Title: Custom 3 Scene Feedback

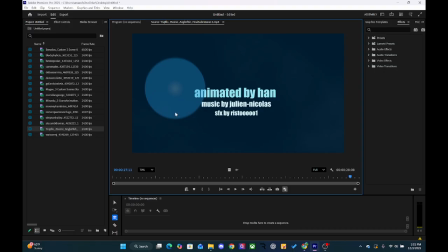2684s
I think that it's, it just adds to your animations.
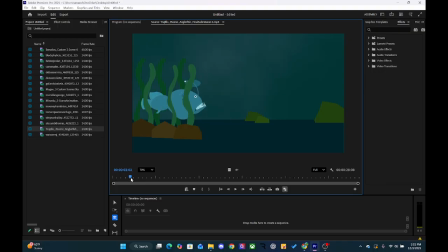2690s
I love I love the animal ones in particular, really just are fun. This is really cool.
This movement of the
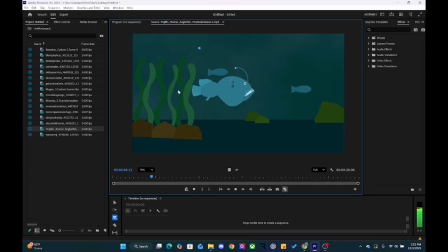2705s deep sea critter, whose dangling light appendage is called the esca.
The movement of the seaweed stops. I think you should continue it all the way through. This is really cool. What I would do is I would make these fish much darker so that they fall into the background more.
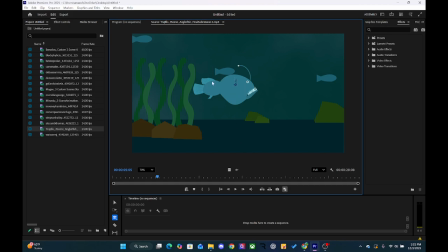2721s
You can tell that they're there, but they're in the background, and that'll make this guy stand out a lot more too.
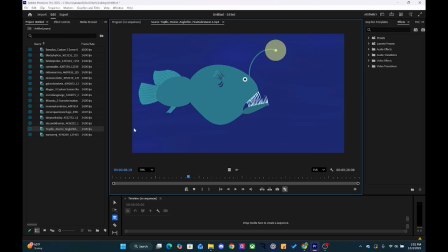2728s
In fact, it's a female, not a male. The males are very small and they attach to the females. Just like a side note for you guys so that you know, I know a bit about anglerfish, and the males will attach to the female,
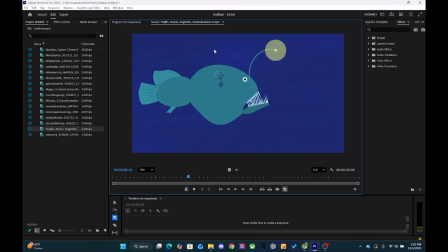2743s
and the females pretty much just use them to mate whenever they're ready to. The males are essentially disposable to them.
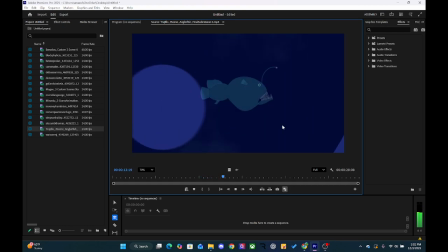2750s The lure is designed to attract prey.
This is really cool.
In the dark, the angler waits for prey.
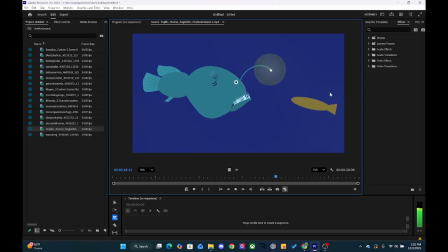2757s
I like that.
Once drawn in close enough, he strikes.
He brings that in.
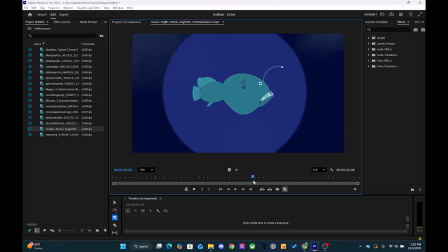2762s
You could show him, maybe right here, you could show him kind of luring in that fish a little bit more.
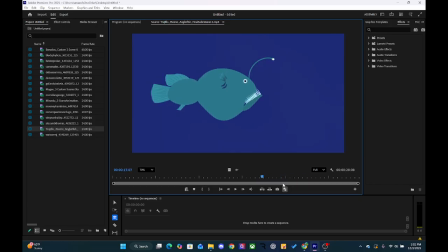2769s
And then when he strikes, make it like a really fast strike, right? Because we know that it wouldn't be a slow strike. You want it to be like quick, and then give it a little bit of time after he eats it.
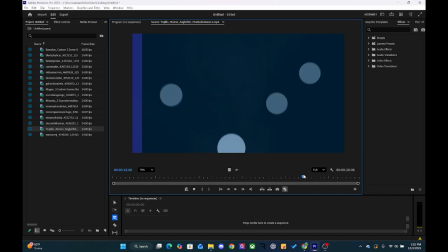2781s
Maybe he settles back into the center here. And then you have the movement over to your name here.
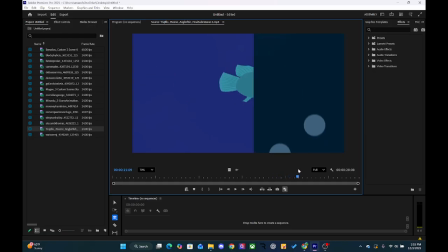2788s
And if you want, I think that if you feather the edge of this, if you want to slide it over there, animate it like the position sliding over, you should feather this edge so it's not such a hard edge there. But really good start on this. I like it a lot. All right, finally, MJ, let's watch this.
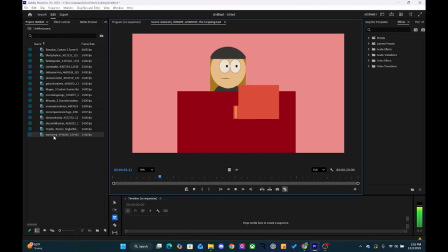2808s The Conjuring was actually based off of an actual reported event that was made in the 1900s.
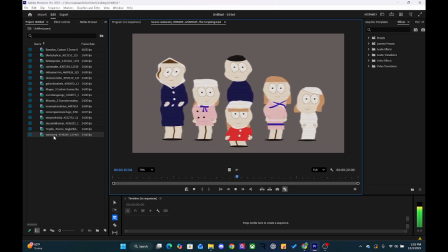2815s The Warrens, as well as the parents' family, signed off on the first Conjuring movie made.
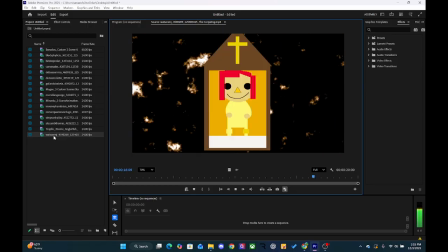2820s The Warrens began their research in 1952 and later opened a museum in the 1980s of their collection of haunted objects.
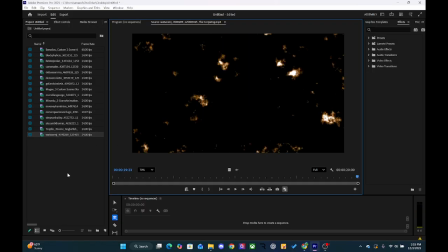2829s
Cool. I think that the really good information.
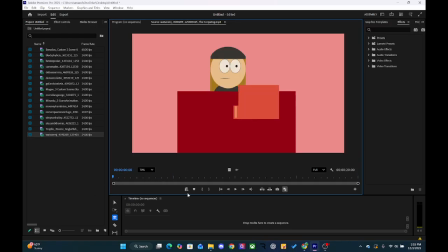2833s
I like that you used The Conjuring and then told us like the true... like some facts behind it. I think that's really cool. Right here, the mouth, you want to make sure that that's not still on screen when you take that off.
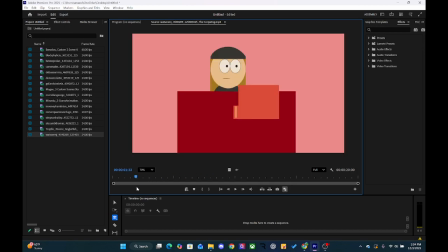2848s
Maybe you have this fading to the next scene here, or using that transition circle.
Was actually based off of an...
I think that the script could use a little bit of work. There's, you don't have to say actually twice. You don't have to say it at all.
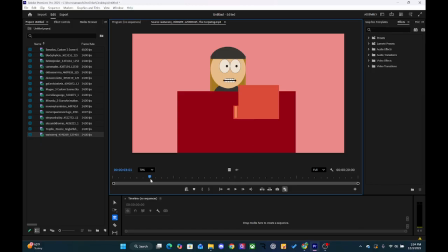2868s
It doesn't have to be in there. You could just say The Conjuring is based off of a true event or whatever, you need to say.
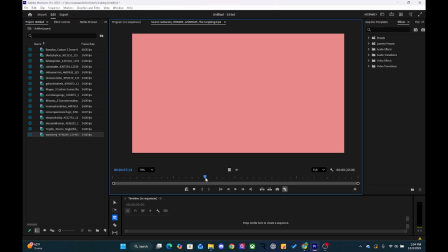2876s The Conjuring...
And there's just like a timing, like a pacing to the way that the script is read. I think what you could do is you could read it, do a couple different reads, find one that sounds a little bit better, take time reading it. You can, and figure out the pacing of it,
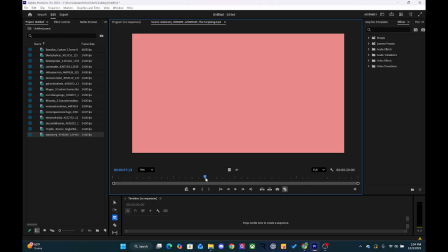2896s
say The Conjuring was based on a true events that happened to the Warrens back in 1970 something or like that. And then the next scene you'll say it again, like read it a couple different ways and see one that fits a little bit better,
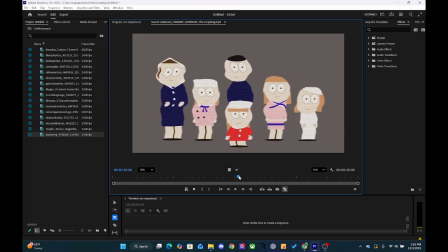2912s
because right now there's just kind of, it's the breaths that you're taking when reading the script are in kind of odd spots, and so it's a little bit noticeable.
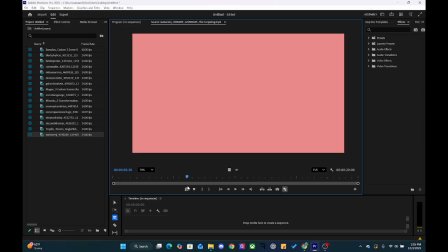2923s
This is kind of cool effect to add on here to make them look like, I understand what you're doing here, making it look old school.